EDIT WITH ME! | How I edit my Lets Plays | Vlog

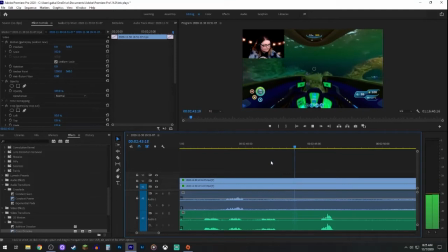And sometimes recording these videos, depending upon interruptions, you know, from like outside things or something happening within the game that takes a while, it can take an hour to 2 hours.
Any of the other really big creatures?
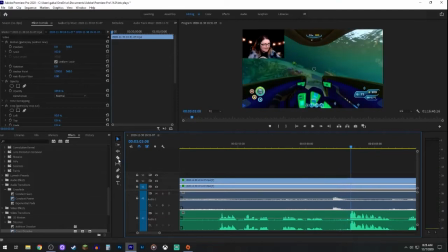Okay, when it's something like that, I like to do something that sort of enunciates the fish ramming into the sea moth. So I went ahead and pulled an audio file that I used a sound effect,
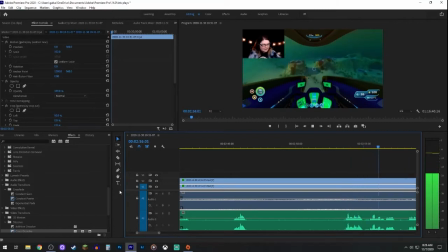and I'm going to place it in the in the bin so that we can use it and it will have an effect on the video.
Bam!
Yeah, it just hits right into the sea moth, and it's such a great moment to add a little bit of
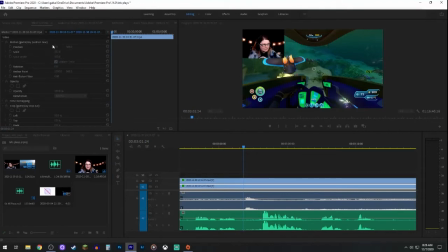editing, a little more in-depth editing rather than just clipping and making a picture bigger. So you'll see me add in a sound effect here. My OBS didn't pick up the recording, but you're going to see me place it within the project itself.
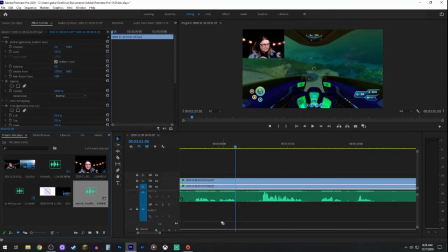It's just, this is probably one of my most favorite sound effects to use. I've used it before when like fish have been flying past me in game, but it's one of my most favorite sounds.
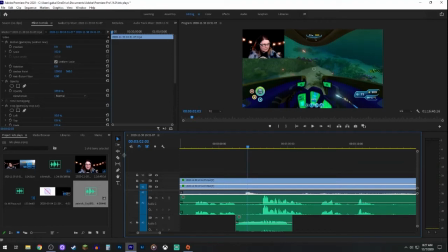It's the Patrick, in case you don't recognize that, it's the Patrick yell.
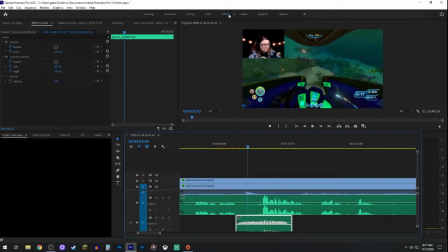But I have to fix the audio to make it sound like it's, you know, coming from a distance and getting louder, and also from the outside.
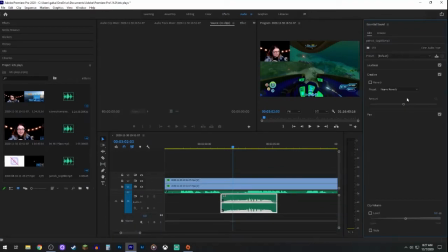So what you're going to see me do here is go into the audio editing and use the sound effects button, and then I'm going to change it to outside because we're inside a sea moth. There we go. And it makes it more realistic. It gives a little bit more depth to the audio itself.
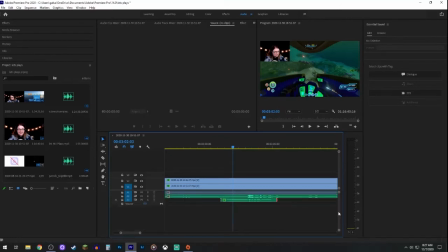But I also have to make it fit within this clip because I don't want the scream to continue on after the fish has already hit the sea moth. But you'll see that I'm going to shrink this audio file so that it stops right before there.
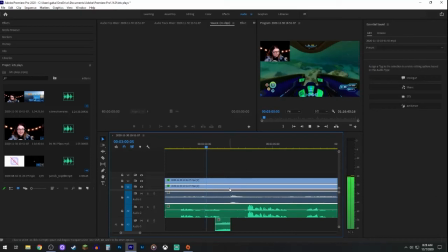And I'm going to move the cursor to right before the fish hits so that, I mean, it wouldn't make sense for the fish to hit the windshield and still keep screaming. So then I'm also going to put a little bit of a keyframe in this clip as well, because I want it to get continuously louder.
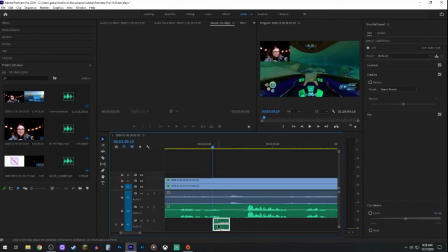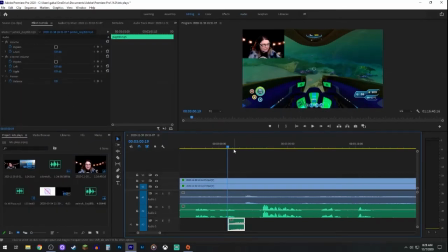So you're going to see me go to editing, and then I'm going to click on that audio file and make sure the cursor is over that file, and I'm going to put in keyframes for the volume. It isn't, I mean, this took me a long time to learn. And again, anything you see in here, please understand, I am not a professional. This is not a tutorial.
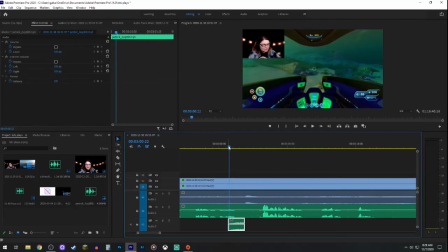This is just how I edit my videos and how you can watch what I do a little bit behind the scenes. I am not fully versed in any Adobe program. I am all self-taught, watching tutorials, reading self-help things, self-help. I need to read self-help, reading how-to guides and things like that.
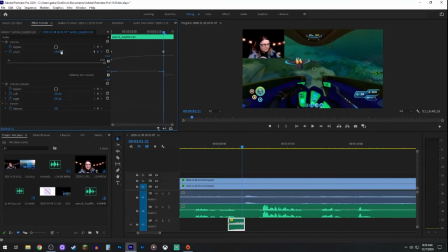I know that there are probably better and more efficient ways, and eventually one of these days I will be able to learn them on a formal basis. But right now, I'm doing what I can with what I have.
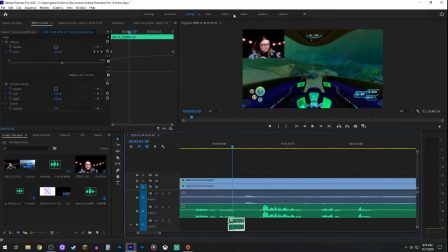There, see, and I like that a lot better, but I think I accidentally deleted the outside effect.
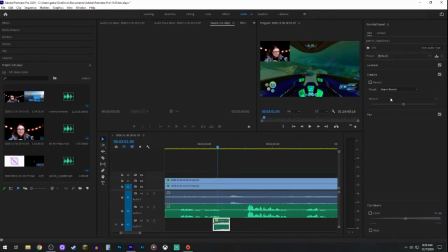So I have to go ahead and add that back on. And now we'll get a good sound. Yes, there we go. I love it.
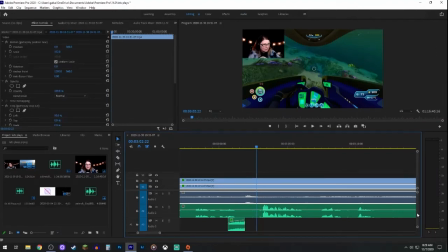It adds so much value, and I love it. And I also hate when fish just ram right into the sea moth. There we go. But now I'm going to go back and check it because I don't want it to just come out of nowhere. I want it to be smooth. And you'll notice I say that a lot.
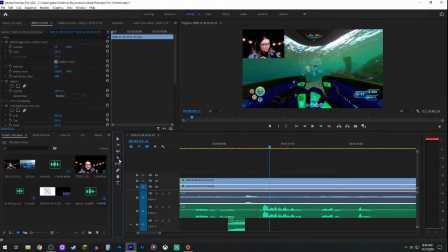I want this to be smooth so that it seems natural that the fish should be screaming as it's coming toward the sea moth to hit the windshield.
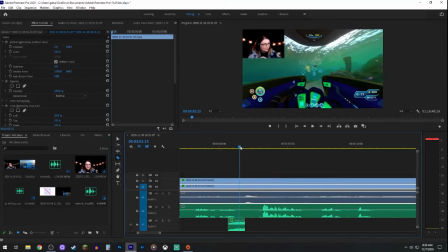So I'll probably play this back several times just to give it a good view and a good listen.
Worried about running into all these damn fish.
Yes, and that is something that I'm going to absolutely put probably a face cam pop out on. Gotta find my effects library.
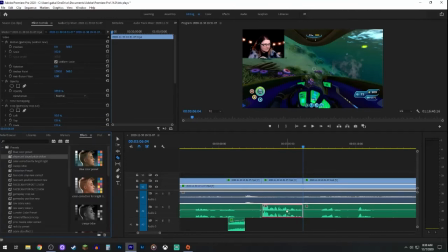Go into my presets and probably grab I'm going to grab the chipmunk preset.
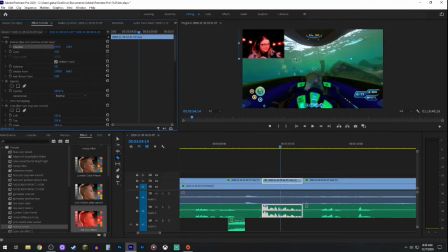This is one of my favorite ones to use. This signifies me being angry. And people who have watched my Portal series, I used this one a lot. And this is one of my favorites, and you'll see why.
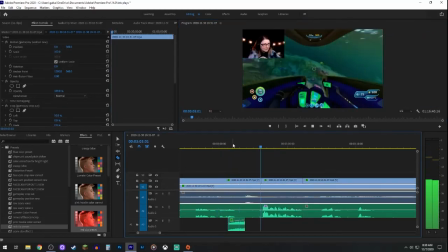And sometimes my computer slows down a little bit, and I'll make sure that I save, which I just did, so that Adobe doesn't crash and kill all my work.
I am worried about running into all these damn fish.
Yes, I love it.
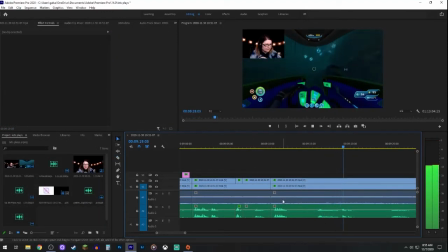It's so great.
Ooh, deep in the bulb zone. This is always fun in this part because there's all the bad guys and you never know what's going to happen.
But this is how I edit my videos. I watch as I'm editing because I want to make sure that I'm not missing anything pertinent and that I'm not keeping anything that's redundant within the content itself.
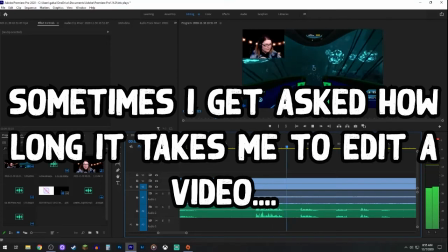I'm just putting that off just in case. I have no idea what's around here. I haven't seen a warper yet, but I know that they're around here.
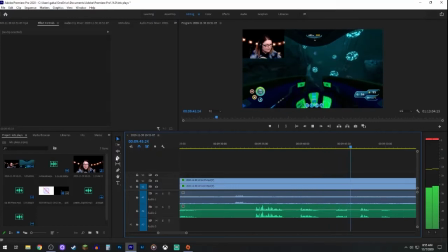A video that I recorded, or any Let's Play video I record that is like an hour or an hour and a half of gameplay, if I can turn it into a less than 50-minute finished video, that will take anywhere from
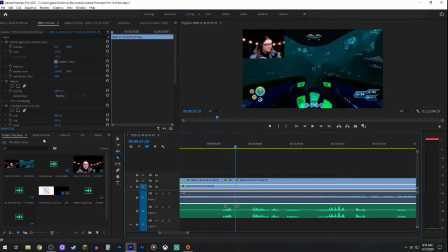4 to 6 hours to edit because I'm very meticulous and it's very time consuming, making sure that every clip is, perfectly placed. All the edits, all the sound effects are added in there for added effect.
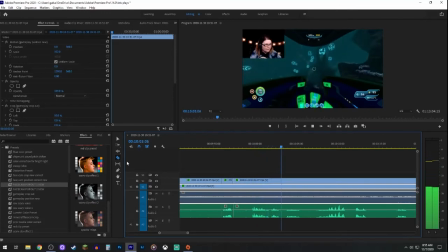And that we're not missing any critical information that a viewer may wonder, well, this just happened. What the heck happened to that? Or you said this at the beginning of the video, but then this happened. So what's going on?
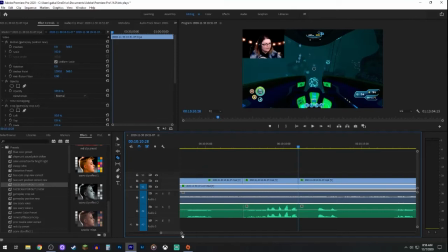Okay, I'm going to be putting in text here. And when I put in text, I try to make it super eye-catching. And I found this font that matches the font that is used for Subnautica. So that is the font that I use in every Subnautica playthrough when I'm putting text in the edited version.
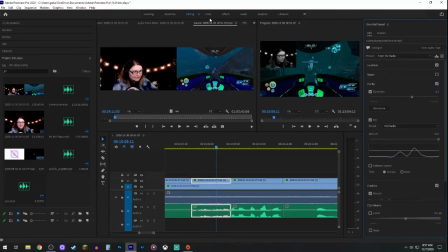And I think it's going to have to go with whatever is being said there, big glowy balls or something.
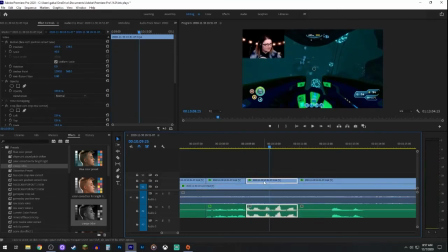Big old glowy balls.
You're going to see big old glowy balls as I put it in with the text tool here.
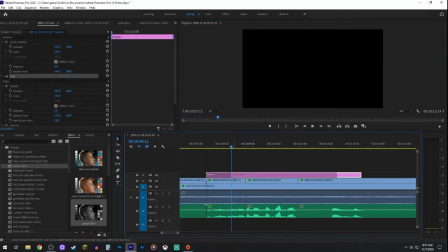It's funny. Big old glowy balls. I mean, it's a funny phrase for one.
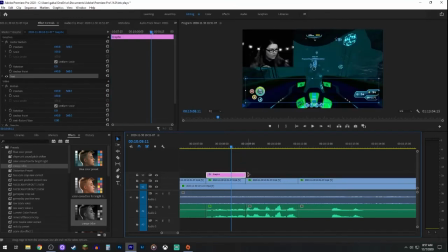It's funny for somebody to hear and see. And it's great when it's a funny line and you also get like the audio of hearing the line, but the visual of seeing the words. And, you know, it helps to capture the attention of the viewer so that they're brought back into the game if they have this playing in the background or something like that.
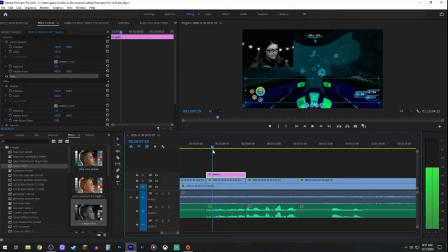But what's really hard about separating vocals like this is you have to go frame by frame and you have to really make sure that your vocals are truly lined up with your video, because sometimes my mic and video will be out of sync and I have to work extra hard to make sure
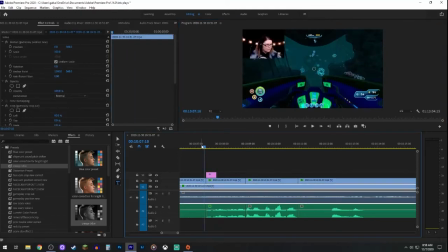that they are in sync so that at moments like this, when I'm putting in words, typing in words for each word I speak, everything matches up.
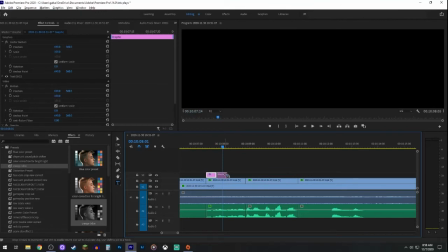Otherwise it doesn't look good, it looks ridiculous, and it makes me think that maybe I didn't put that much thought into it.
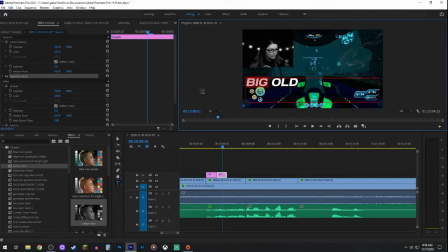And I don't ever want anybody to think that. Now, again, there may be a better process to go about this, but this is how I know how to do it. So there's big ol', I just have to figure out where each word ends and where it begins.
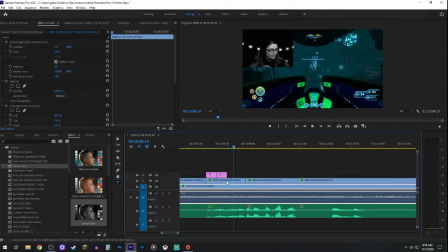Whoops, made a mistake there.